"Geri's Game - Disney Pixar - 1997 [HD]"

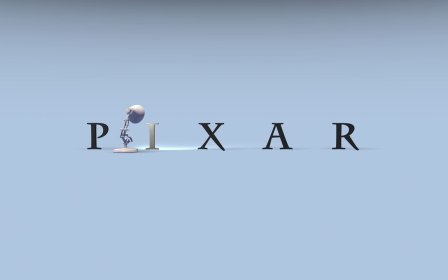0:01 Hello, I'm Jan Pinkava, the writer and director of Geri's Game. I'm going to tell you a little bit about it as it runs. Geri's Game was really started as the first short film at Pixar after John Lasseter's five short films. And we wanted to do two things, make a great short film and also do some research and development in human characters.
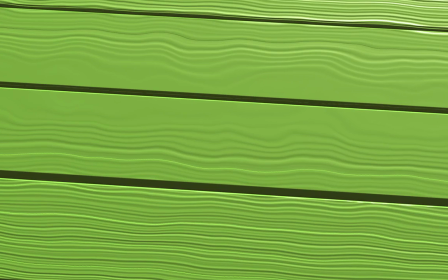0:22 It turns out that it's very difficult to do human characters in our medium, in computer animation.
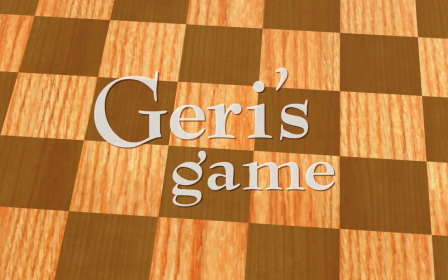0:27 And we needed to solve a couple of technical things to be able to have human characters in all our stories at Pixar.
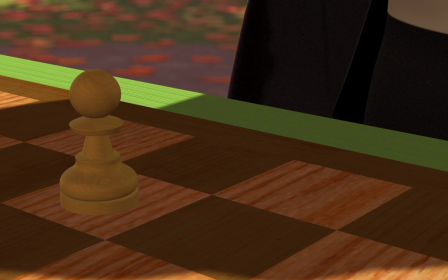0:34 Here's Geri the old man unloading his chess pieces on a beautiful autumn day.
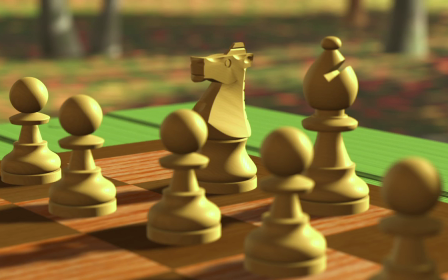0:40 And he keeps them in a box of cigars which say, Pixar Shorts, Point Richmond, handmade.
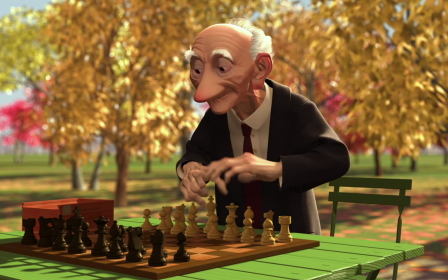0:46 And even the torn little label on the side of the cigar box is actually got the old Pixar logo on it.
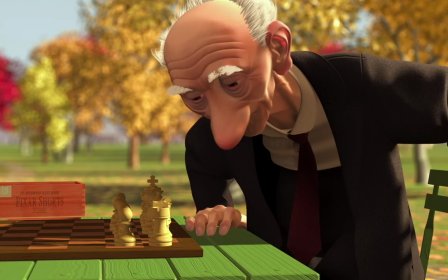0:52 The old man in the story is actually inspired by my grandfather, who lived to a ripe old age and throughout his life played chess.
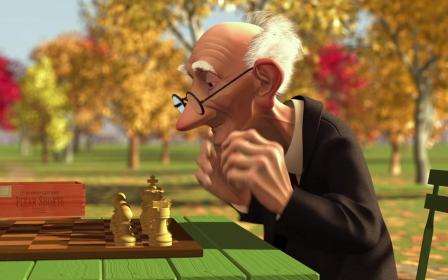0:59 And the story is a story about one character and trying to write a story that has just one character in it and some conflict.
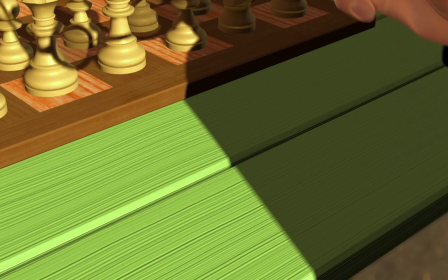1:08 Turned out that we needed a weird situation like this where the old man is actually pretending to be two people.
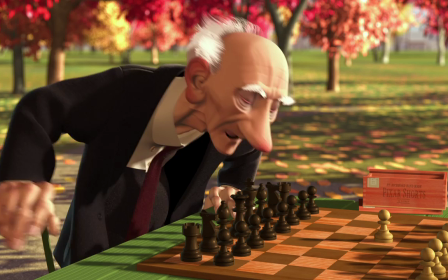1:16 This is my favorite shot in the film, where we really get the sense of Geri as an old man moving from one chair to the other.
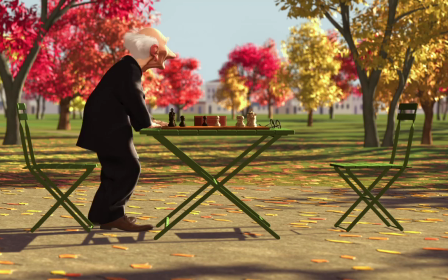1:24 And then, bam, he's this younger, sprightlier other self at the other side of the board.
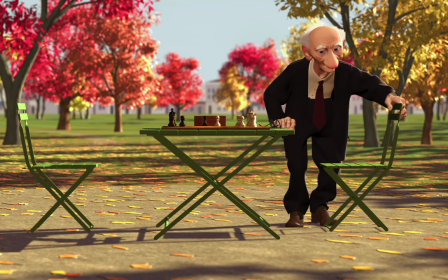1:30 There were actually 19 animators who worked on Geri's Game,
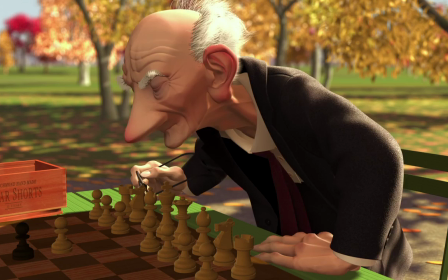1:35 and that for me was quite a challenge as a director to try and keep all the
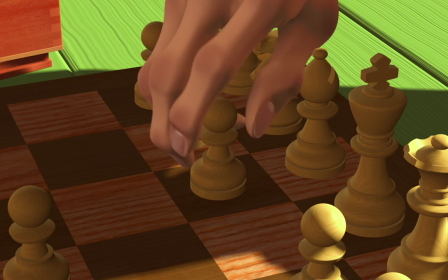1:41 performances consistent enough so that we feel that we have just one guy or two guys in the story.
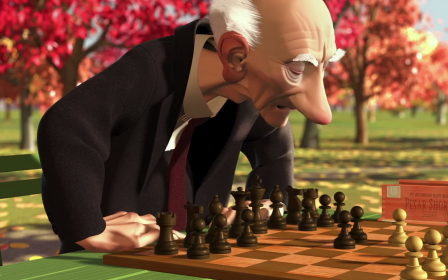1:48 I think everyone did a great job on that. The music, Gus Vizer and his orchestra, Flambe Montalbanais,
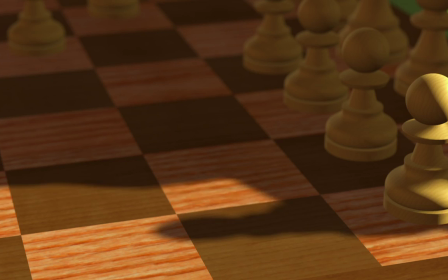1:55 is one of my favorite pieces of French musette music, and I think really is half the story, sets the scene beautifully.
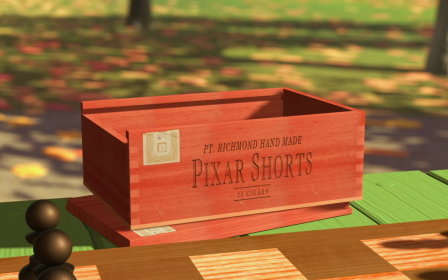2:03 Ha!
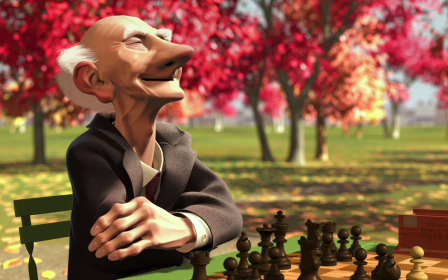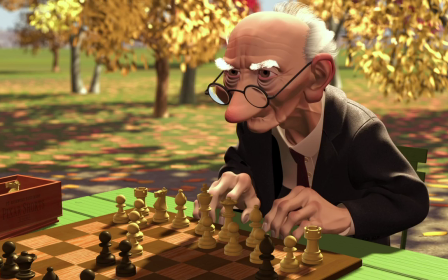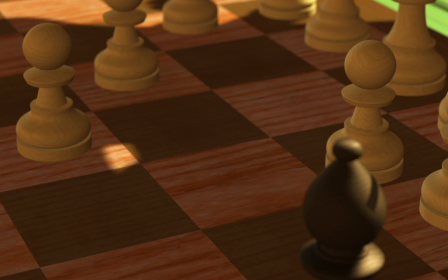2:13 You can really hear the excellent sound work by Tom Myers at Skywalker Sound.
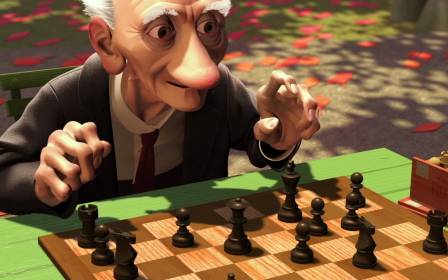2:22 There's one shot that we see right there where we actually see both Geri's in frame at the same time,
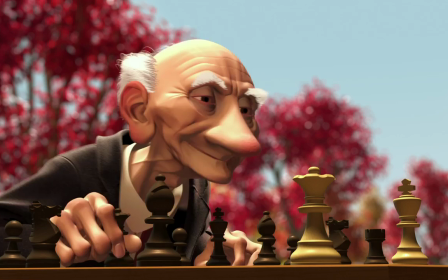2:28 which is kind of an in-joke, because of course really there's just one man there.
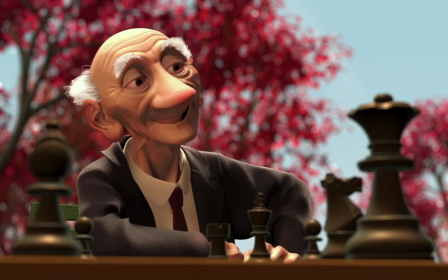2:33 Also, the lighting actually changes throughout the film so that it's like Geri was playing this game against himself throughout the whole day,
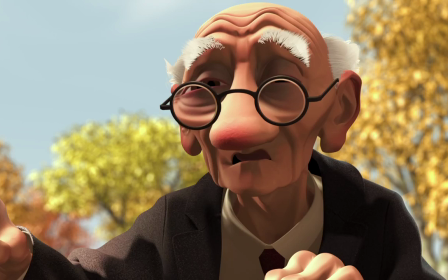2:42 and the sun has tracked across the sky. It took about 1.5 years to make this short film from the very beginning,
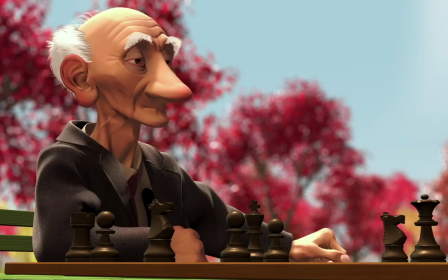2:50 half that time spent on actually storyboarding it and getting the story right and working very hard to make it play in the form of story reels,
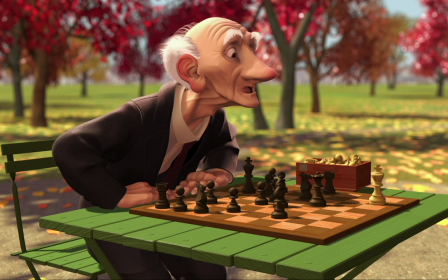2:59 just still pictures, before we actually started production.
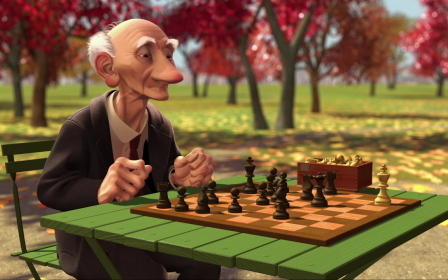3:03 When we first got to this point in the story, I was kind of wondering maybe if that wasn't a little bit
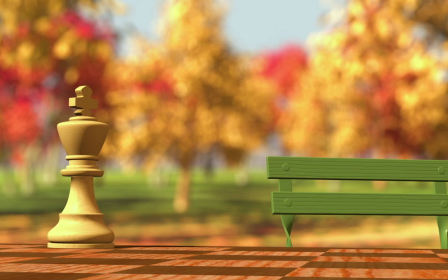3:10 too harsh for Geri to kind of die. And often audiences breathe a sigh of relief when they see him coming up again.
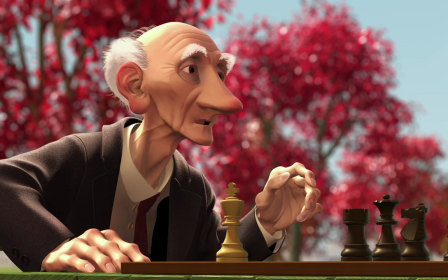3:21 When Geri turns the chessboard around here, he knocks the box of chess pieces onto the floor. And you'll notice that when we pull out at the end of the film, that box of chess pieces isn't there.
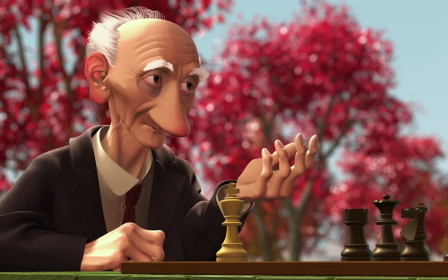3:31 And a lot of people have asked me where they went. And the answer is, we just forgot to put them in there.
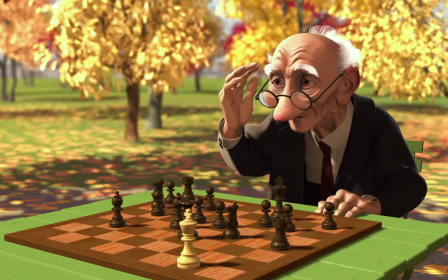3:40 We actually sent a tape of this to the American Chess Federation, who'd heard that we'd made a film about chess.
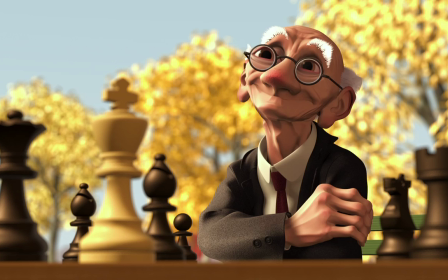3:47 And we never got a reply as to what they really thought of the game.
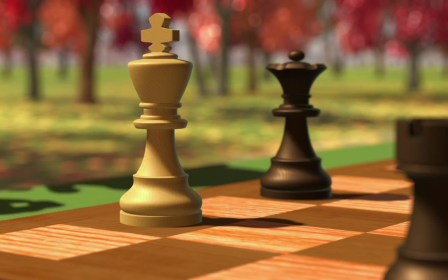3:53 I suspect that they didn't think it was particularly good as a chess game. But of course, that's not the point of the story.